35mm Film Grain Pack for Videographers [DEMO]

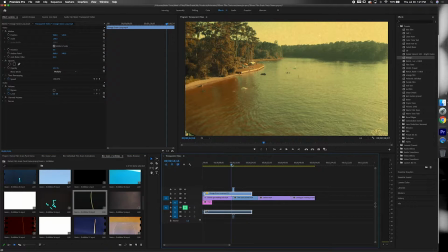One cool thing that I like to do as well is just overlay multiple effects on top of each other,
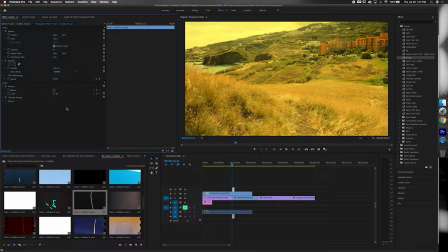and if you blend them all together in a certain way, they'll always look different.
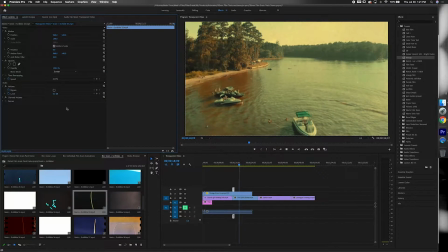They'll always have a different color, a different kind of opacity to it.
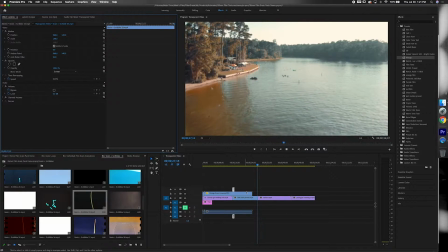So I think that looks pretty cool for that last scene.
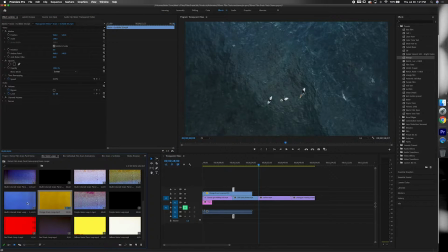Let's go ahead and look for maybe like a blue grain loop now for this watery scene.
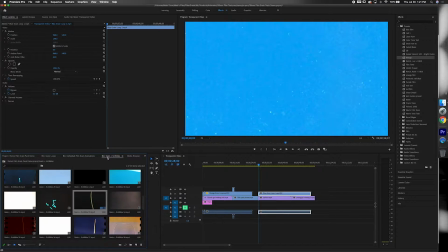And then again, I will add, this one's cool because it's a nice blue tone for that as well with the water.
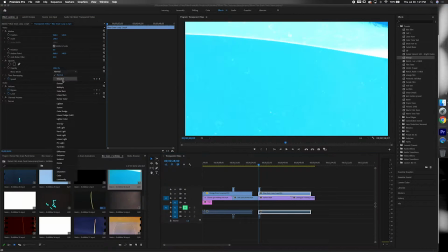Just overlay and blend them. For this, obviously it'll be a preference thing depending on how intense you want it.
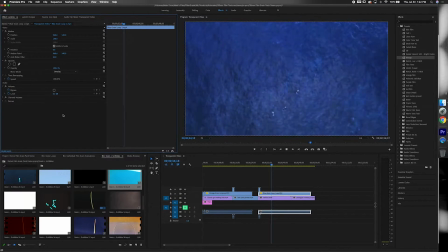with the water, I kind of like the difference in colors, seeing that different like grain texture on top of it too.
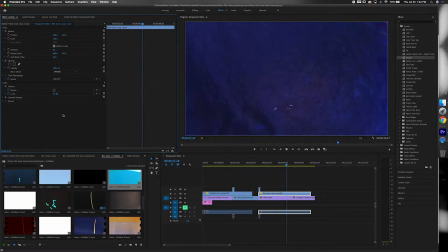It really helps to make it more of a unique footage sample rather than just, you know, generic stock.
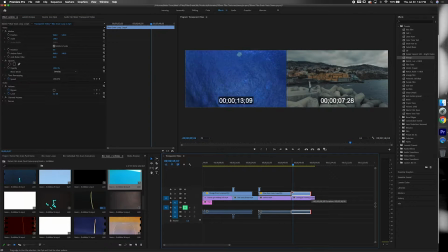So this, you can see, it's pretty dull.
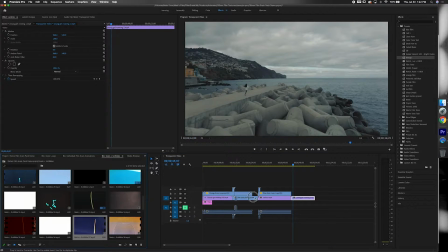It's pretty gray footage, so I'm going to try and brighten it up just a little and also add a little more effects with the grain scribbles.
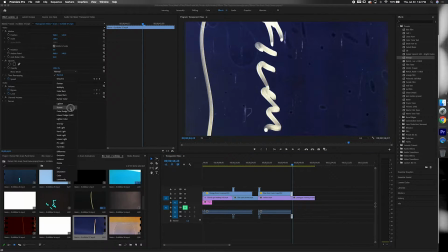Yeah, that looks awesome. And when they're super fast too, I think it looks even better.
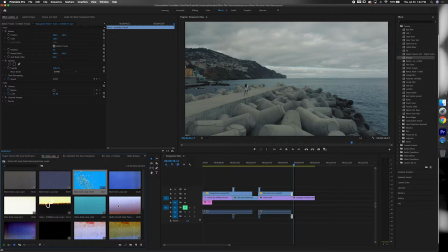Sometimes when they're slowed down, it does look cool, especially when you're trying to transition into something else.
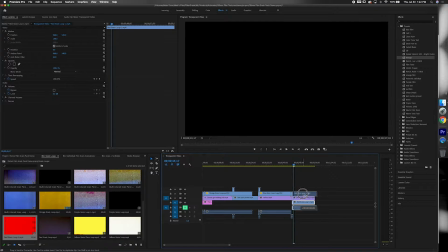But for introductions and things like that, I always love adding the faster transitions.
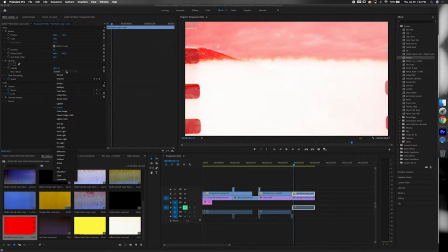Some of my favorite as well are these border kind of effects that show the film sprockets on the side,
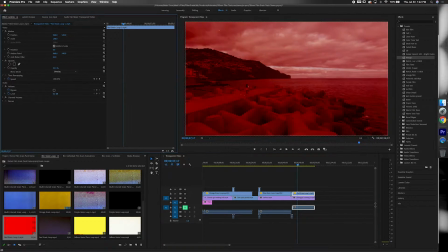just because you can really, you know, convey that actual film feel to it, and people just like seeing that.
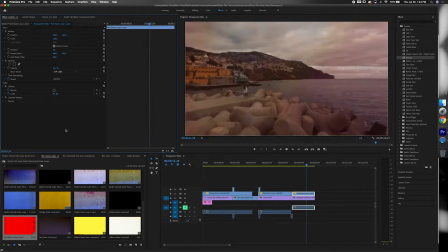And when you have the different colors kind of blended in with it, it works really well.
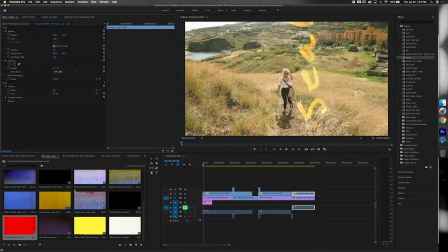You can convey a certain emotion depending on the color, and you don't have to really color grade per se as much.
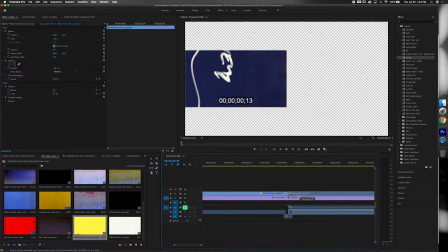Whereas with this, you can just overlay and blend, which is super convenient, especially if you're on a time deadline.
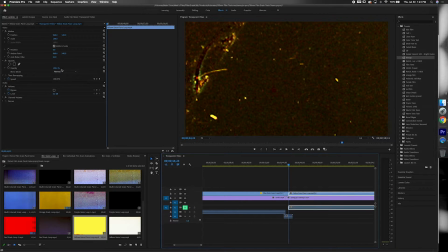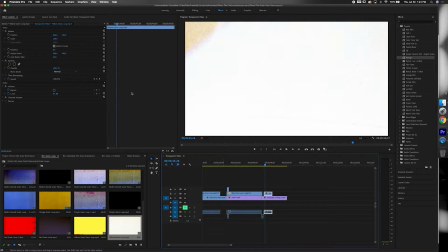So yeah, the key thing with these is just playing around. Obviously the film grain itself will be super
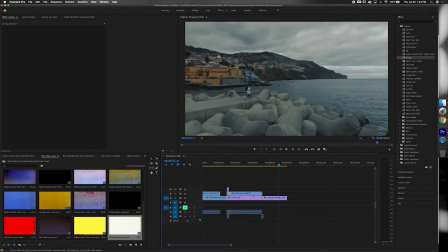intense just because it's the actual film grain, and when you start to play around with it a little bit more, you'll be able to find, you know,
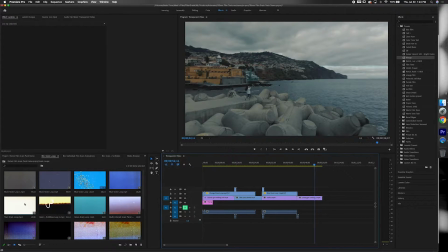what preference you like, how intense you like it.
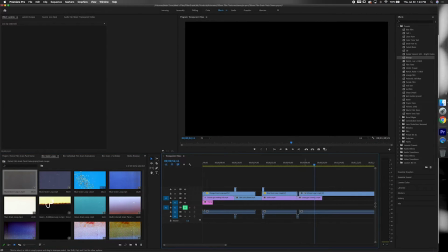For me, like I said, I'm always going back to the blending tool,
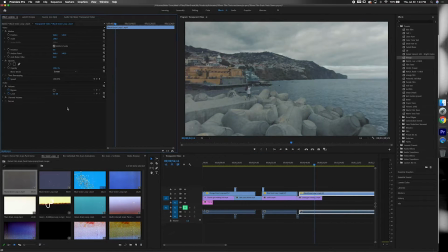just trying out all the new different things, and then the opacity as well.
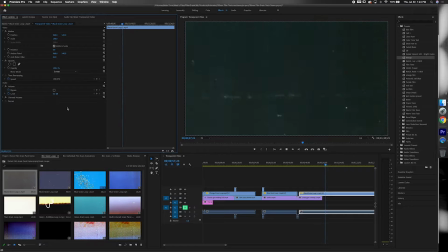Don't forget that once you get something blended in well, you can still turn it up and down to make it more or less intense.
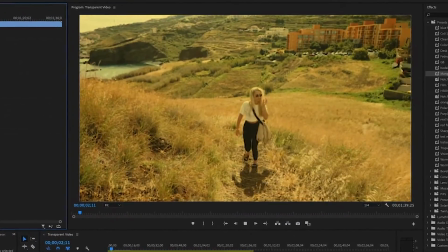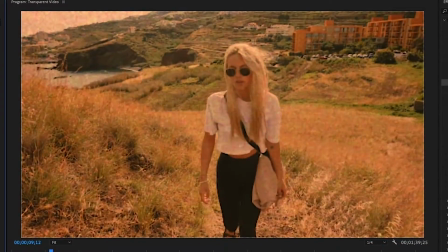And so yeah, I think this looks really cool though. It's a nice grainy vintage, like warm tone in the fields,
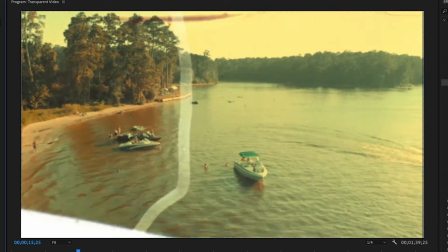and then it transitions into this, you know, this nice boat scene that's also warm as well.
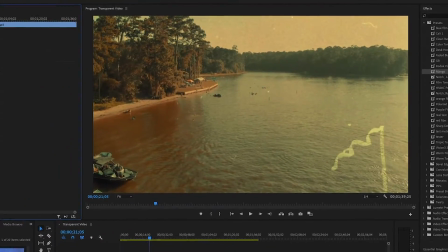It's a nice vintage scene. You get all those textures and details in the footage, and I just think that looks awesome.
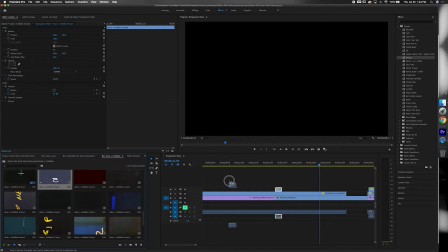And for me, playing around with the grain scribbles is always a lot of fun too, just because
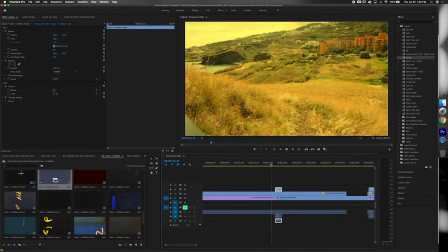it just makes your footage seem more unique. You know, it's not the same as anybody else's.
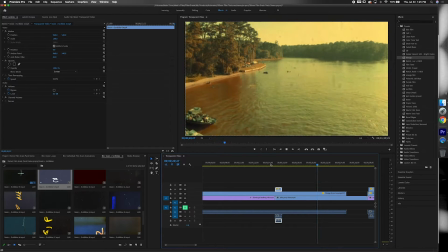You have that, it's almost like a timestamp with a photo. You have your own personal imprint on it, so it looks really nice.
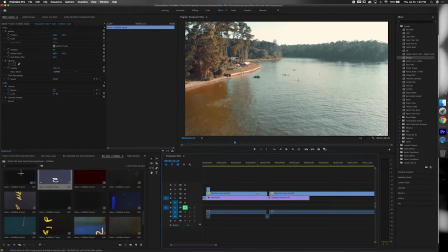And there you can see the before, and it just looks way different. So that's pretty much it.